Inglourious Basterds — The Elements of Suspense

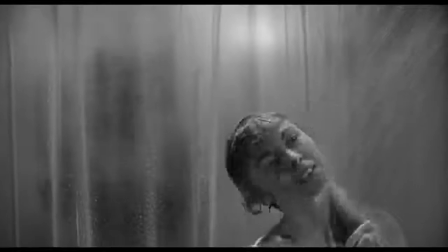In the Lanning-Kolsch paper, they make a distinction between tension and suspense.
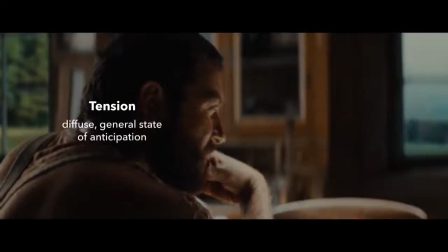They define tension as a more diffuse general state of anticipation,
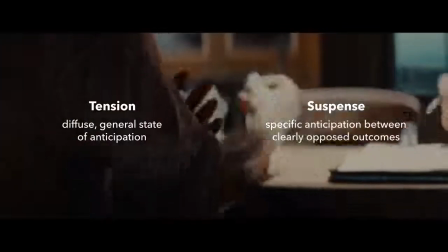and suspense as a more specific anticipation between clearly opposed outcomes.
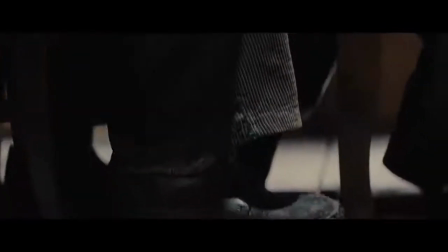The transition from tension to suspense happens when Tarantino decides to tell the audience about the bomb under the table,
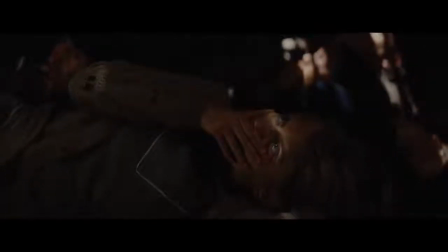or in this case, the family beneath the floorboards. This is a big change that ratchets up our emotional investment.
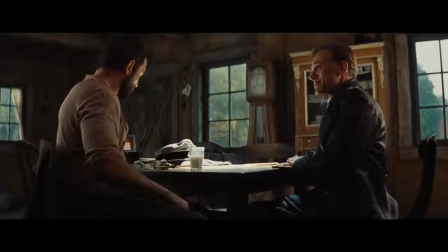The significance of every piece of information we know is intensified. Lapetite has lied about not knowing where the family is, and the people that Londa is looking for are literally right beneath his feet.
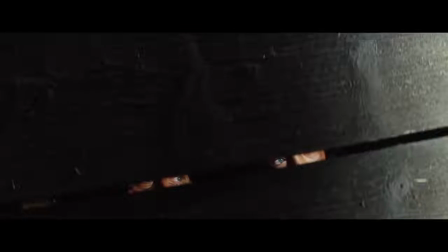This kind of midway revelation also re-energizes the scene, and the same technique is used in the tavern basement sequence.
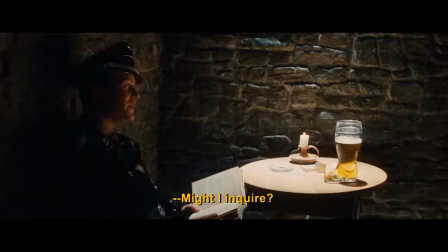Dürfte ich mich vielleicht erkundigen?
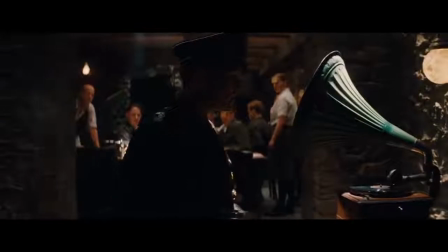This is what allows Tarantino to have scenes like this be gripping for so long, and he argues that longer scenes are better for suspense.
It's like the suspense is a rubber band, and I'm just stretching it and stretching it and stretching and see how far it can stretch. As long as that rubber band can stretch, the longer the scene can hold, the more suspenseful it is. That scene is more suspenseful at 22 minutes than would be at 8. So you want to just stretch it until the rubber band breaks.
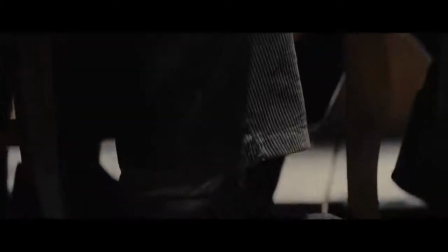And that's exactly what he does.
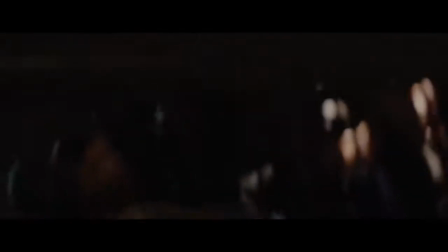After the audience has shown the family beneath the floorboards, Londa pretends like he's finished his work and that relief is just within reach.
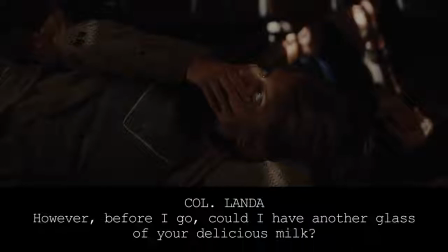But then he asks for another glass of milk.
However, before I go, could I have another glass of your delicious milk?
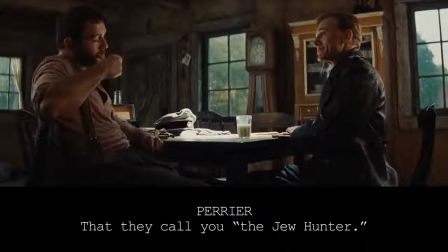And then brings up his nickname.
Did they call you the Jew hunter? Precisely.
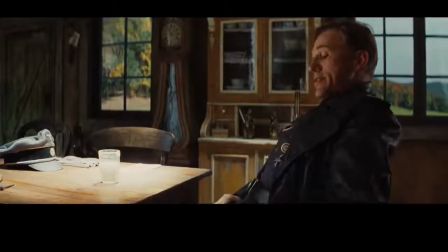And then goes on a 2-page tangent about what animal German soldiers are versus what animal Jewish people are.
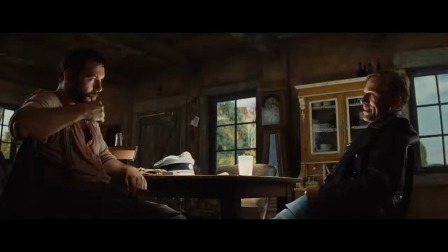And for a while, the destination of this tangent seems unclear. Again, the uncertainty.
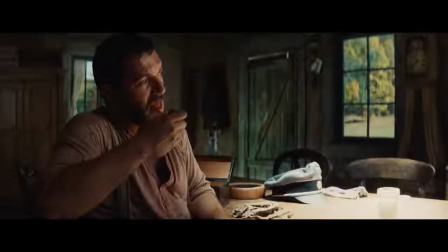La Petite, previously thinking himself victorious in deceiving the officer, begins to lose his cool.
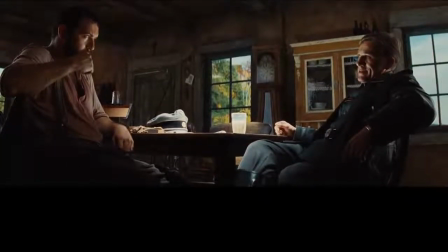And soon the destination of this tangent becomes painfully clear.
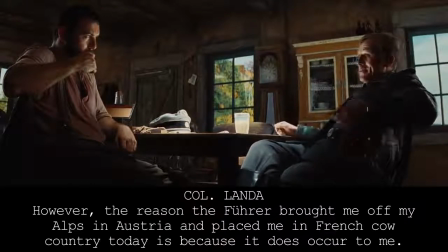However, the reason the Führer's brought me off my Alps in Austria and placed me in French cow country today is because it does occur to me.
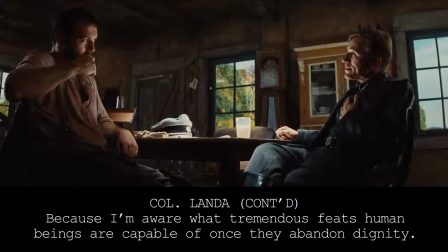Because I'm aware what tremendous feats human beings are capable of once they abandon dignity.
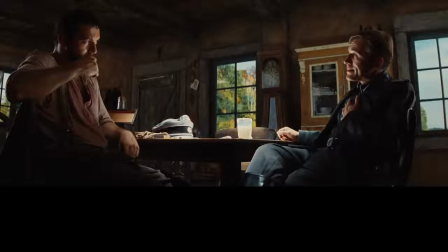Here, Londa again flexes his power and evokes an emotional reaction.
May I smoke my pipe as well?
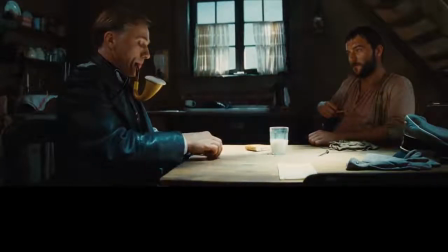Tarantino has Londa stretch out the suspense as long as possible, until finally the suspense turns to dread.
You're sheltering enemies of the state, are you not?
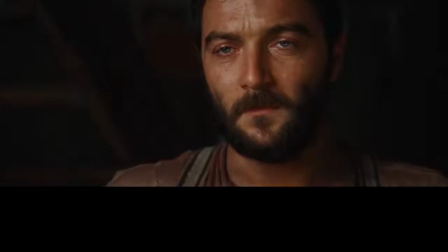Yes. You're sheltering them underneath your floorboards, aren't you? Yes.
Now the suspense evolves one last time,
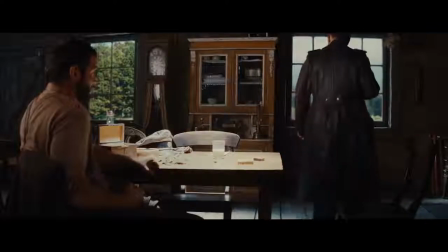as the uncertainty changes from if Londa will find out to what he will do now that he knows.
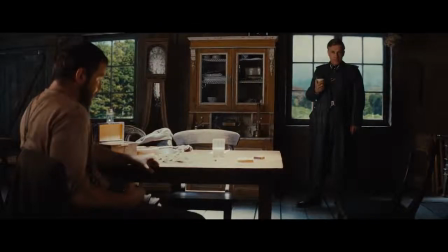In this area, I think the fact that the audience is aware they're watching a Tarantino film adds to the suspense.
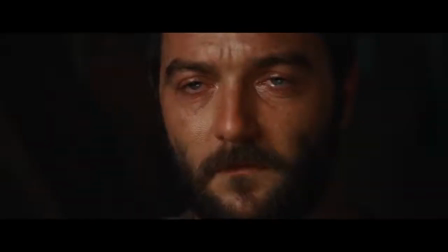We know there will be consequences, and that Tarantino has no qualms about showing violence.
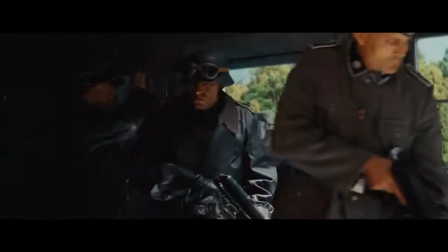And when the bomb finally goes off, it is as stressful and explosive as can be.
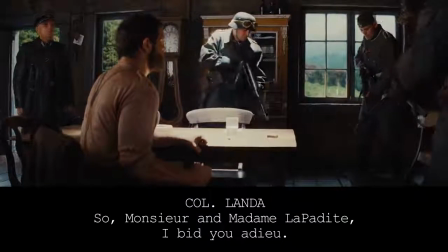Donc, monsieur, mesdemoiselles, je prends congé de vous et je vous dis adieu.
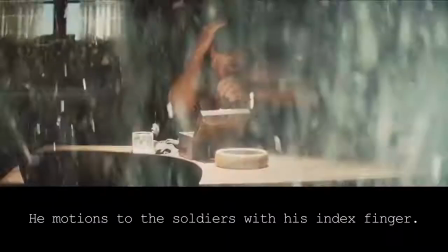He motions to the soldiers with his index finger. They tear up the wooden floor with machine gun fire.
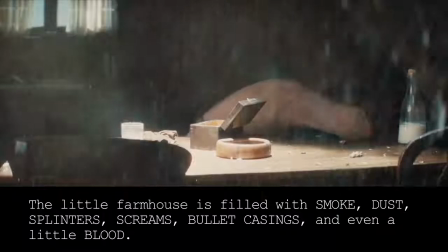The little farmhouse is filled with smoke, dust, splinters, screams, bullet casings, and even a little blood.
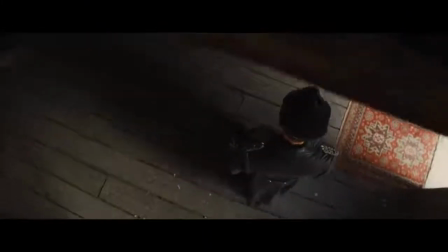This is the last important element of suspense and storytelling. There must be a payoff, good or bad.
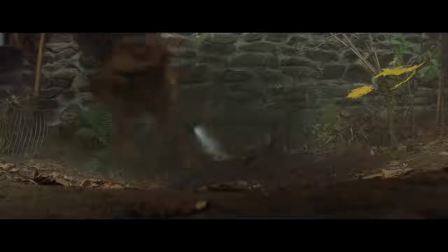We need that catharsis, the new stability, horrifying as it is, in order to release, reset, and prepare for what's next.
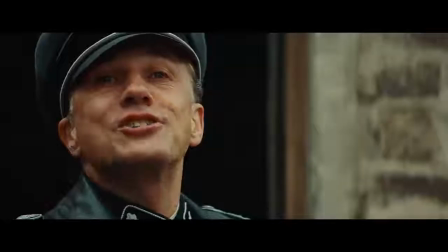Au revoir, Shoshana!